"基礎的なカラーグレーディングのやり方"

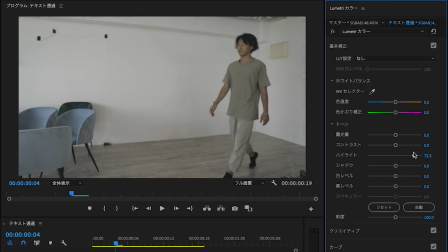なので暗い部分はあまりいじらずに、こちらの白背景ですね。白背景の部分を明るくします。
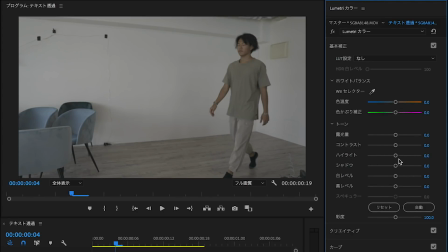調整する感じ。次、シャドウ。これはハイライトの真逆で暗い部分を調整するもの。なのでさすがにこの影の部分がちょっと暗すぎたなという方はこのシャドウを調整してみてくださいよくこのカラーグレーディングされている方で
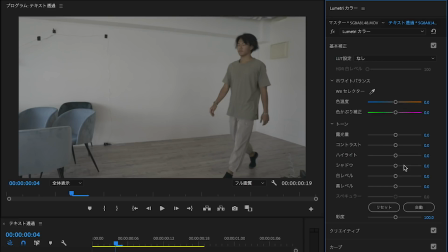ハイライトとシャドウは分かるけど白レベルと黒レベルの違いがよく分からないという方がいると思うんですね厳密に言うと白レベルというものはこの調整するとハイライトで調整した白を
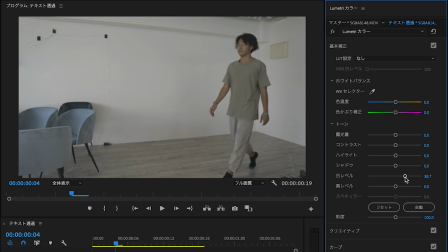より純粋な白に近づける目的となっております
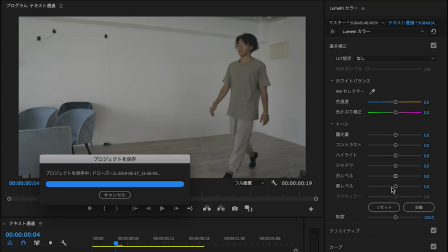黒レベルも同じ黒い部分をより純粋な黒に近づけるために調整するものとなっておりますハイライトを調整したならば白レベルも多少調整して純粋な白に近づけるべきですし黒レベルも同じとなっております基本的にこれが基本補正ですね彩度は分かる方多いと思います
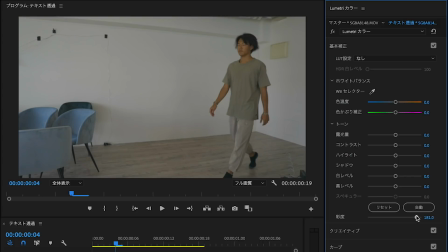これを上にすると単純に色の鮮やかさが増えますよということ
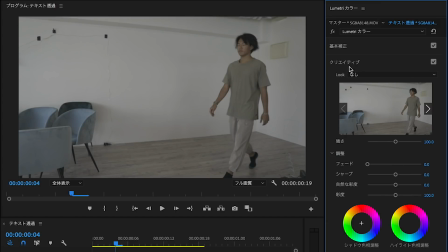下げると鮮やかさがなくなりますクリエイティブねここ結構多いのがルックっていうところでデフォルトでもラットが入っておりますラットって何かっていうと色味補正っていうのがまとまって簡易的にできるよってことですねこれフジフィルムフジのデフォルトのラットが入っております
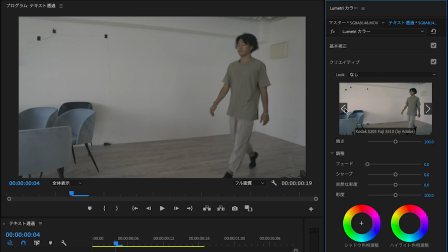これを今回は適用したいと思います例えば自分が一番好きな色味を例えば僕の場合はちょっと青が好きなのでこの感じしますSLクリーンコダックSソフトっていうものを適用しました
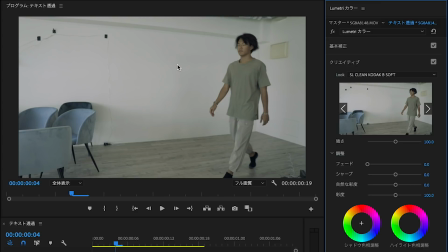これだとまだやっぱり淡い部分が多かったりとか明るい部分と暗い部分が引き締まっていないのでちょっとそこら辺も調整していきたいと思いますなので一旦全体的にラットを当てて
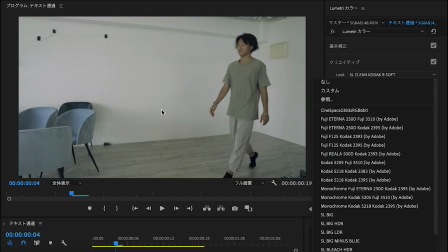僕がね以前動画を出したラットもこういった感じで外部からラットを追加させていきます今回はデフォルトのラットを使用しておりますまず基本補正からもう少し青くしたい僕は結構クールにするのが好きなので青くします
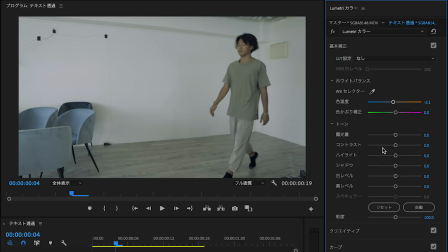で明るさこれは明るさは僕ちょうどいいなと思っているのでこのままにしておきますコントラストもう少し引き締めたいので63.
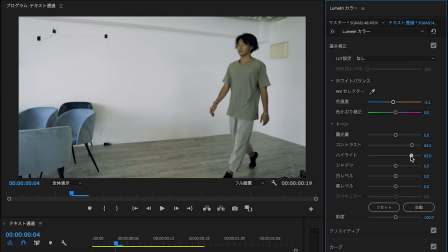5%くらいねハイライトハイライトも少し下げます明るすぎるとかっこいいんですけど僕はなるべくちょうどいい形にしたいので
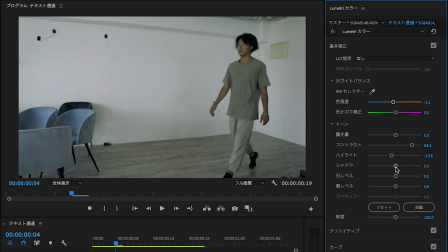明るすぎず適切な形ねシャドウシャドウは僕黒は引き締めたいので下げています
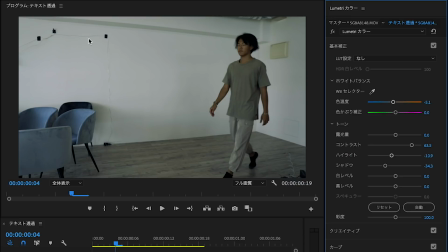そうすることによって映像黒い部分が引き締まった明るい部分が多調明るくするとここのコントラストねここの差が分かりやすくなるので
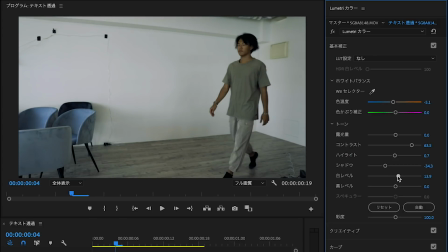ちょっと映像が引き締まった印象になります白レベルも同じ黒レベルも下げるとこういった感じでサイドも少し上げたいと思いますこれ上げすぎると肌の色がねちょっと鮮やかすぎてしまうので少しだけ上げたいと思いますで見た時にもう少し青くしたいという方はここを調整すると
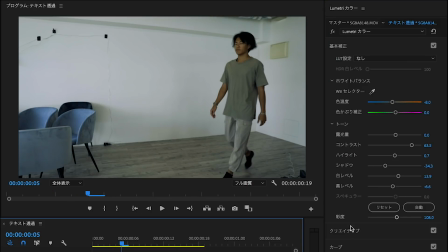なので今現状こんな感じですかねで次クリエイティブねここはあんまり僕いじらないんですけど
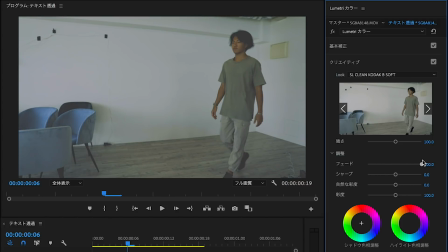このフェードの部分を上げるとちょっとこういった感じで淡い印象になったりとか
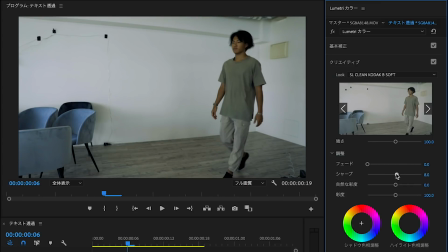このシャープを上に右側に上げるときめ細かくなって左側にするとボケるっていうイメージで自然なサイドは肌の色を統一したまま周りのサイドを上げるっていう役割ですね
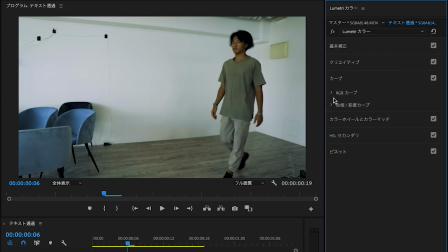なのでちょっとここを上げたりとか調整するといいと思いますここはちょっともう少し難易度の高い色味補正になってくるので今回は活用させていただきます流れとしては基本的にプレミアプロのデフォルトでカラーグレーディングするということはまず基本補正を上から順に調整していく
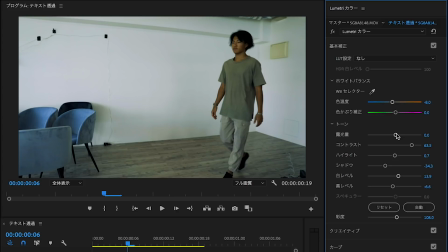自分の好きな色味ねでこれカラーって一番大変なポイントで人間の目ってずっとこの色味を調整していると色がどんどんなじんできちゃってその主観で見ることができなくなってしまうんですよね
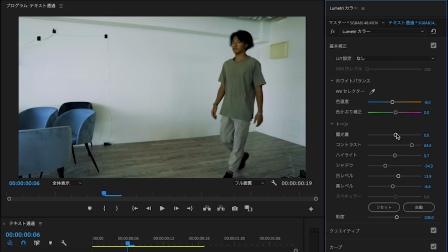なのでカラーグレーディングを一回ある程度したなと思ったら一回目を休めて改めて色味とかを見る
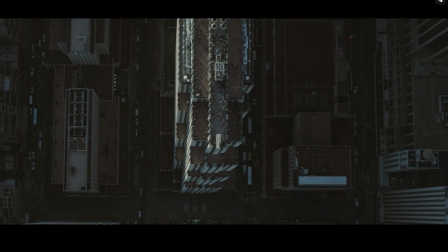もしくはこんな感じでこれを右側で見ながら比較して補正してみる
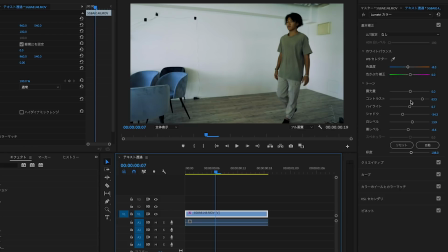これで言えばちょっとハイライトは強くないですねなので少しハイライト調整したりとか